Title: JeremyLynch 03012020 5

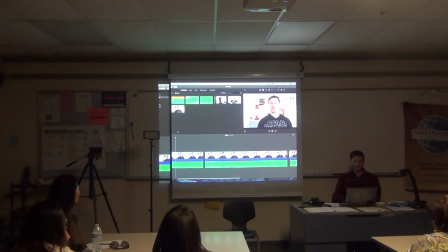749s
But I've created a new problem. Watch this.
There's an upcoming Star Wars media. Are you a fan of the Mandalorian?
You guys see that jump? Now, how many of you guys have watched a YouTube video where you saw that before. Yeah, it's a jump cut. So sometimes that's considered okay on social media.
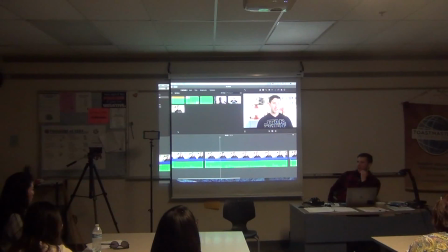767s
In fact, you know, eight or nine years ago when I got started doing social media, yeah, that was actually very common. You can see that in every YouTube video. And And it was actually something that I would do on purpose.
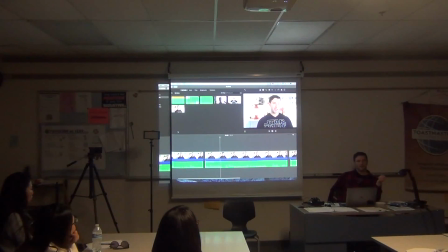787s
But nowadays, YouTube videos are starting to become better quality. People are working harder to learn how to edit their videos. So people who are viewing YouTube videos are not as used to seeing jump cuts as they used to be.
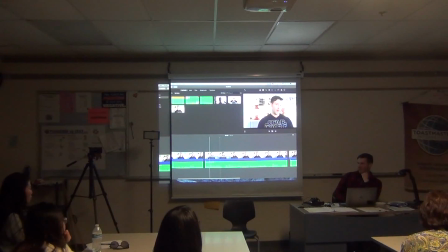804s
So what I'm going to do is I'm going to try to hide my jump cut. I'm going to show you guys a ninja trick on how to do that. And again, this is something you can do in any editing software, not just iMovie.
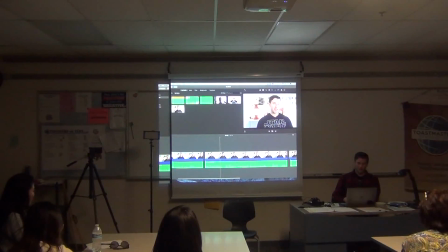819s
It just might be a different set of buttons you have to push. So I'm going to choose the clip that I want to change here. I'm going to come up to my cropping feature. And essentially, I'm just going to crop in a little bit and make this shot look like a close-up.
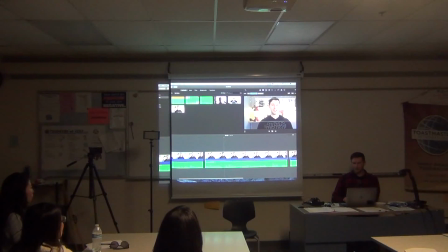Alright, so now, if I go back here, let's watch that cut again and see how it feels.
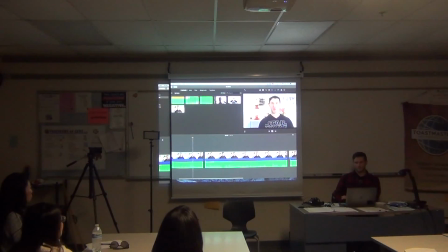851s The latest news on upcoming Star Wars media, are you a fan of the Mandalorian? Jon Favreau just released a new one.
So now, instead of looking like I just, you know, looking like I shot on one camera, instead of looking like I have a jump cut, now it looks like I was shooting with two cameras.
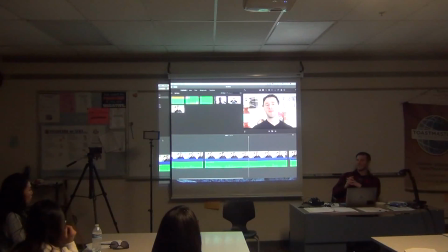869s
And I've tricked the audience into thinking that I have a lot more money than I really do. So let's watch that again.
Coming to Star Wars Media, are you a fan of The Mandalorian? Jon Favreau, just reading it.
So you might notice the camera is actually moving up and down a little bit.
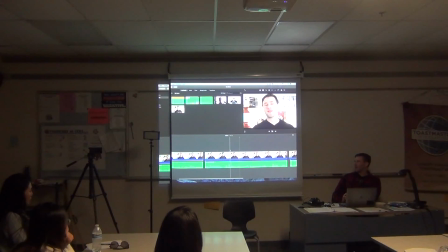889s
And I'm glad that it did, because now I can show you a feature in iMovie. And this is actually something that, again...